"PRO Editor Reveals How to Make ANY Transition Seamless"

Most editors will never land broadcast level jobs because they haven't mastered transitions.
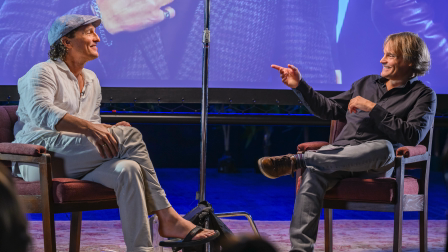[0:05]
I've been a pro editor for over 20 years, and in this video I'm joined by veteran director Scott Rice, who teaches film with Oscar winner Matthew McConaughey, to break down 5 music techniques that make any transition feel seamless.
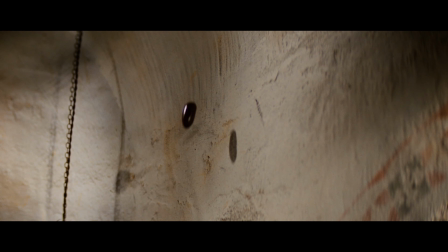[0:20]
All of the scene transitions I'm going to show you today are from the classic film Raiders of the Lost Ark.
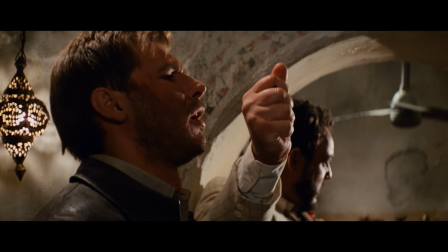[0:25]
Here's the first example.
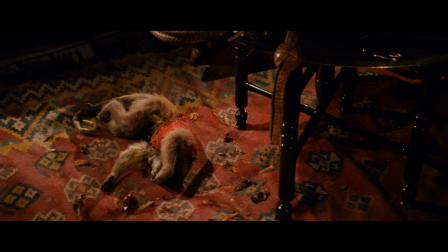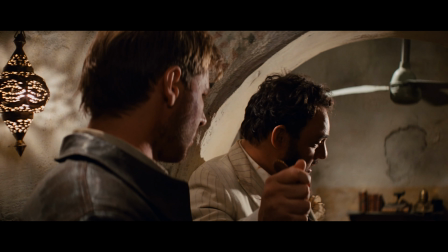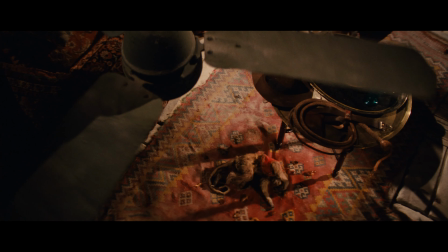[0:37] Bad dates.
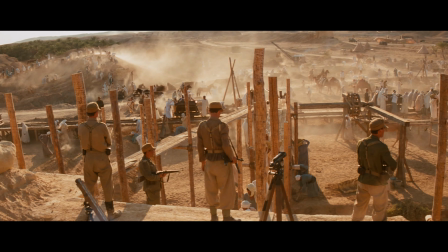Scott, can you talk a little bit about what Michael Kahn, the editor, and John Williams, the composer, did to make this transition work?
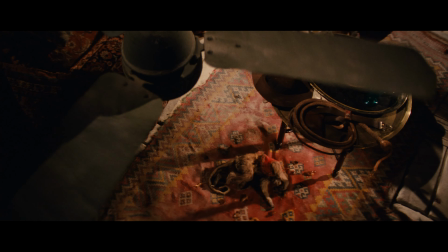[0:56]
Yeah, I believe what they're doing emotionally is they're keeping that sense of dread that you feel when you see the dead monkey as you move into this next scene where there's all these bad guys visible as Indiana Jones is going to try to find the Ark for himself. You're absolutely right, Scott, to point out the emotional carryover. That's so important. But one thing I want to point out is how they technically achieved this.
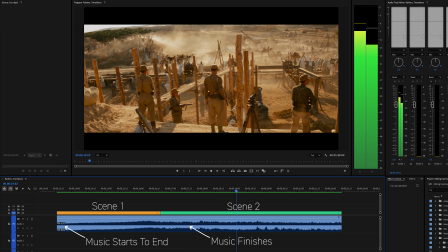[1:20]
What they did basically is the song started to end at the end of scene 1 and finished ending at the beginning of scene 2. So the ending happened over the cut from one scene to another. It sort of gently drops the audience off into this new scene. And I would call this an outro carryover.
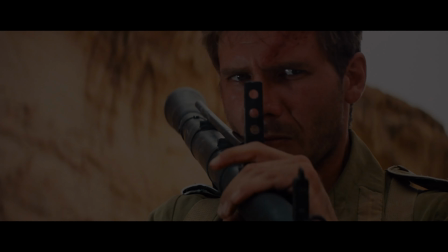[1:43]
And if you want to learn the 5 editing criteria that top pro editors use, download my free guide at the link in the description.
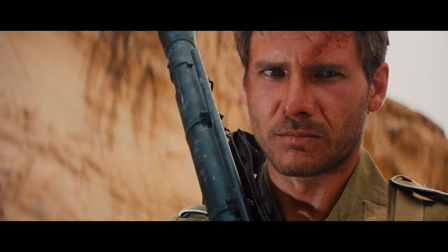[1:50]
And here's the next example.
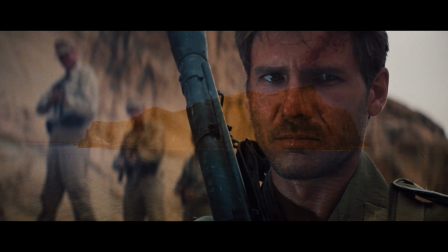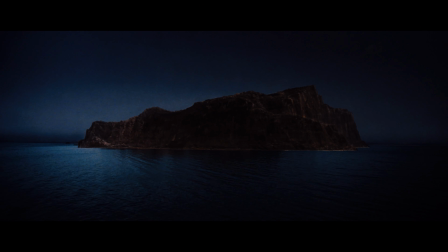All right, Scott, so looking at that clip, can you explain a little bit about what you think Michael Kahn and John Williams were doing with that transition?
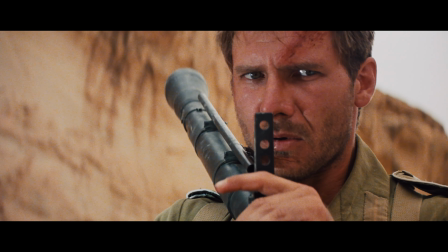[2:15]
Yeah, I think there's 2 things going on. There's a tonal transition from Indiana Jones being in power to giving up and now being captive. So we kind of feel that emotionally. And then the transition is also saying, hey, there's an ellipsis happening here. We're going to move from this present time to a little bit later in the evening. And let's just talk about where the music comes in and how it gets us through that transition.
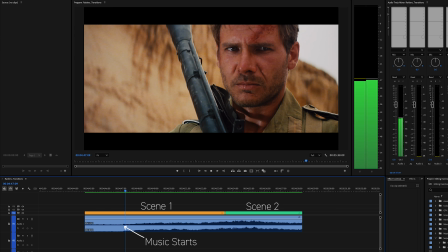[2:41]
So this music starting at the end of this first scene here comes up in the middle of a shot,
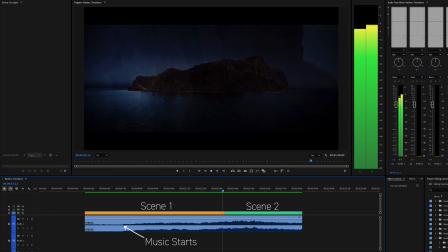[2:47]
which is this beautiful music cue that really takes us into how Indy's feeling being captured. And then we have this nice dissolve that really shows the passage of time, but the music keeps going.
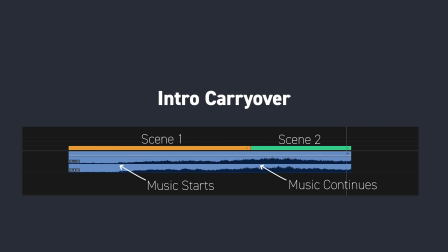[2:59]
So again, the music is bridging this transition. And I would call this an intro carryover because we start a new song, the intro of a new song, at the end of a scene, and then it continues through the next scene.
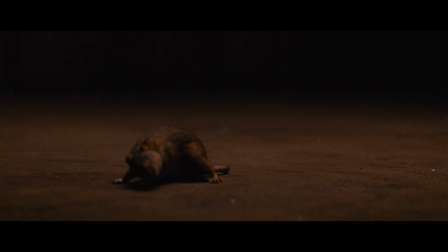[3:13]
And here's another music technique to help you master transitions, and I'll illustrate with another incredible scene from Raiders of the Lost Ark.
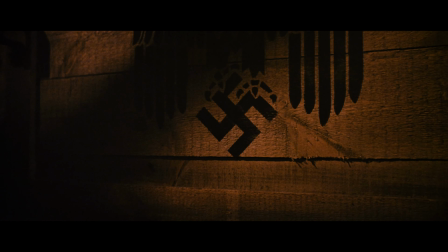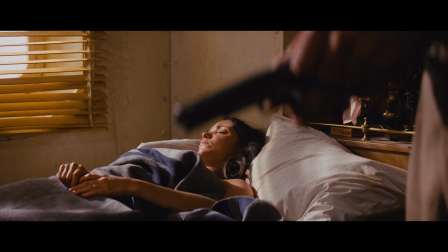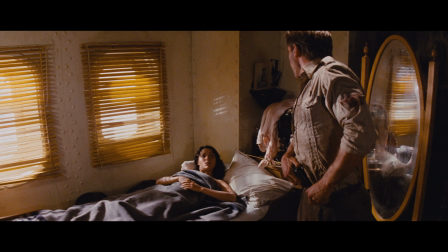What is it? Engines have stopped. I'm gonna go check.
Scott, can you talk a little bit about what was going on there?
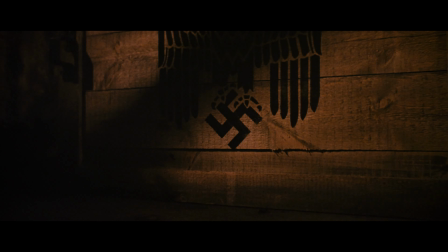[3:44]
Yeah, I love that we're with the Ark in the bowels of the ship,
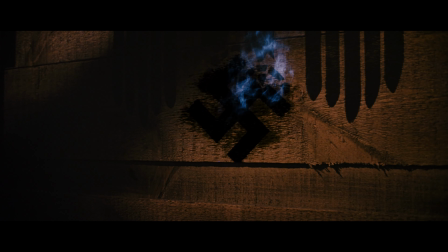[3:48]
and we have a certain sense of dread and scariness with the Ark and the power of it, and we hear that warble, that kind of supernatural energy.
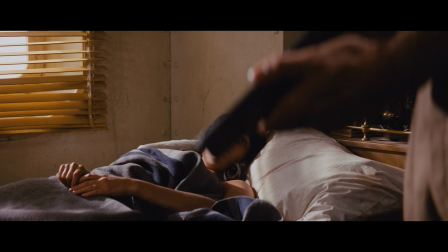[3:58]
And then that kind of supernatural musical cue goes away when we're back into a more mundane scene, which is someone waking up in a cabin.